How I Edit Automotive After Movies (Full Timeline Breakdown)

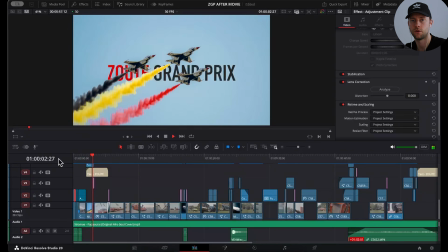In this video we will do a full timeline breakdown of my recent Zoet Grand Prix after movie.
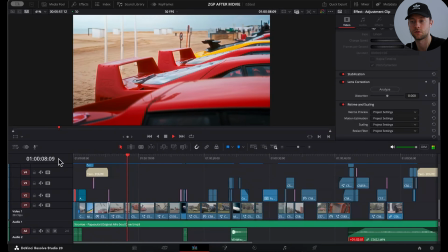We will cover the effects that I've used, sound effects, transitions.
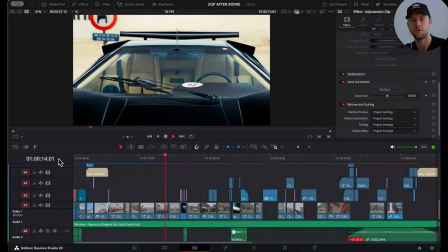I will show you how I generated some AI videos to use for transitions and my ending sequence.
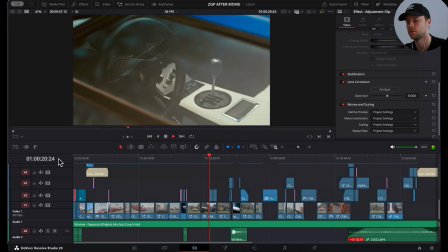And I will share a little bit of the thought process that went into the video that glues everything together.
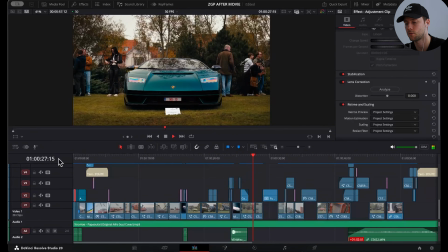If you haven't seen it, I will drop a link in the description, and otherwise we can jump straight into the timeline.
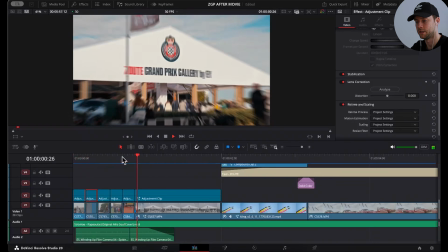Let's start with the intro sequence here.
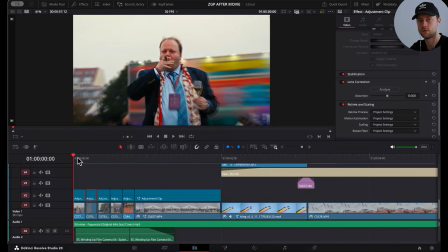The first part consists of several shots of just 5 frames each, so it's fast paced, a lot of stuff is going on right away to grab the attention.
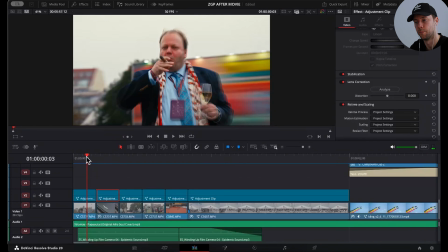For the shots for the intro sequence, I chose a shot of this particular smoking man, then this Aston Martin badge,
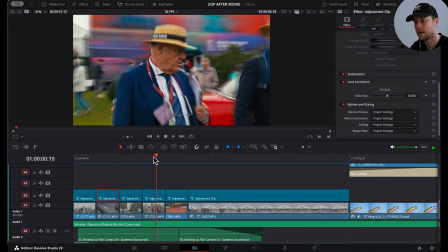then this man with a funny mustache, then this is a guy who rates cars with his particular hat,
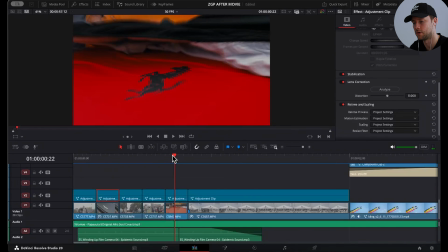and then another Ferrari kind of close-up shot where they are just covering a Ferrari, which creates altogether some sense of curiosity, so the people will watch the video.
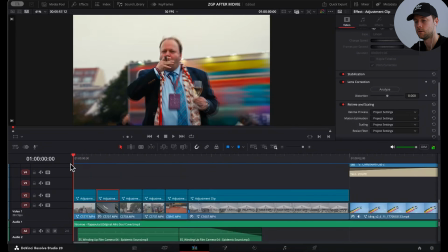All in literally half a second. So this is just half a second. What I did to enhance these shots was to create a zoom in effect and added some motion blur.
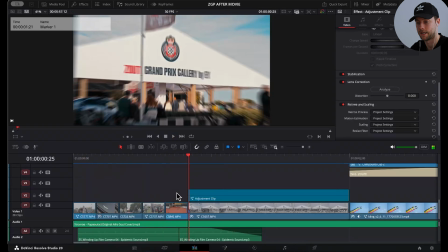So without this effect, it just would look boring like this. So how did I do it?
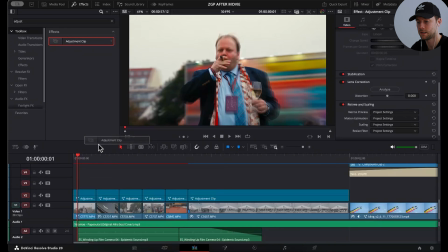We go to effects, toolbox adjustment clip, and you can drop your adjustment clip right here. Then you select your adjustment clip, you go to fusion,
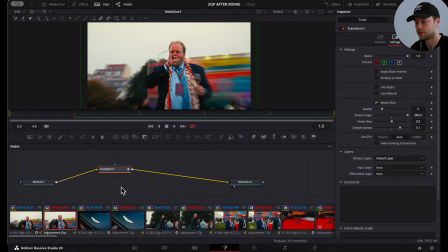and then here you can do shift command space and add a transform node. I'm gonna delete this one. I will show you what I did here. If you go to the controls panel, I went to the first frame here.
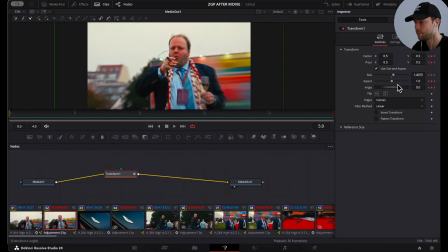I added a keyframe. I went to the last frame, added another keyframe, and I zoomed in here. You can also change the location of your zoom manually here.
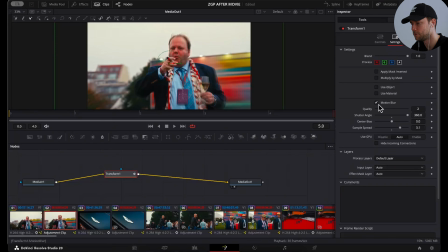And then I went to settings and I added motion blur, shutter angle to 360 degrees. And that will create the zoom in together with the motion blur.
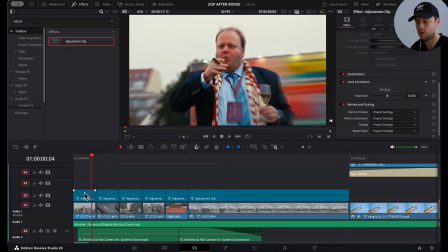Perfect for your opening sequence. Then you can simply hit Option and copy it on top of your other clips. You might have to adjust the zoom, but that's fairly easy.
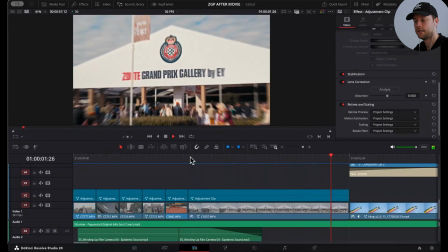For this shot, I did two different things. First, I tracked this emblem here so it stays locked in the center.
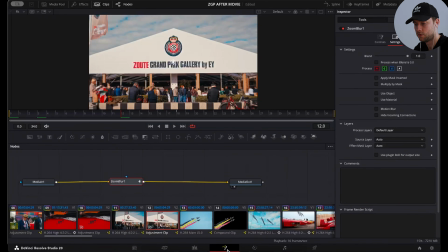For this, we select the clip and then we go to Fusion. Make sure you select your actual clip, not the adjustment clip.
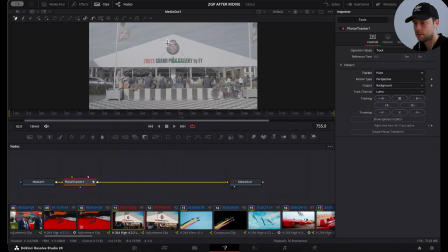You go to somewhere in the middle. You select the emblem, translation, set, and then you go left and completely right throughout the whole clip. And then you select either stabilize or steady, see which one looks best.
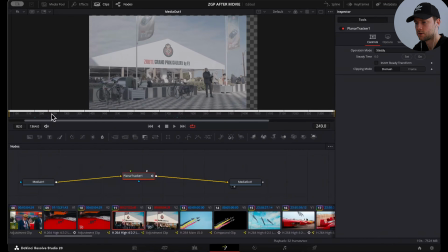It will look something like this.
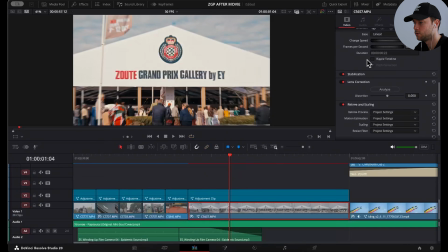And if you have some black borders, you simply want to zoom in your clip a little bit. And then again, I added an adjustment clip and I added the zoom blur effect.
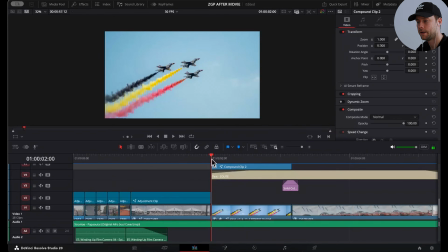Then you will get something like this. And here I added this shot from the F-16s. And then I wanted to put the text behind the airplanes. So what I did was to hit Option and Shift to copy my clip.
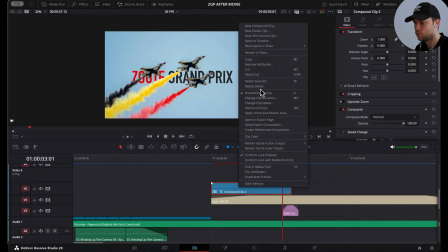And then I simply made it into a new compound clip.
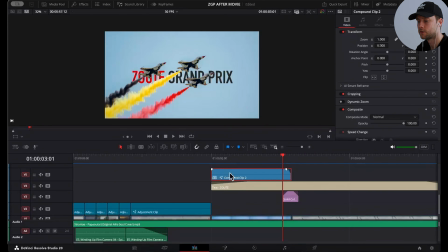And then under that compound clip, I added the text. To make the text appear behind the airplanes, I simply went to the Fusion page.
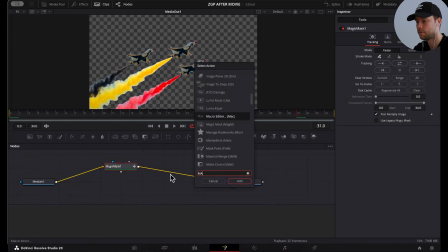And here you can use Magic Mask. So again, Magic Mask, Shift Command Spacebar.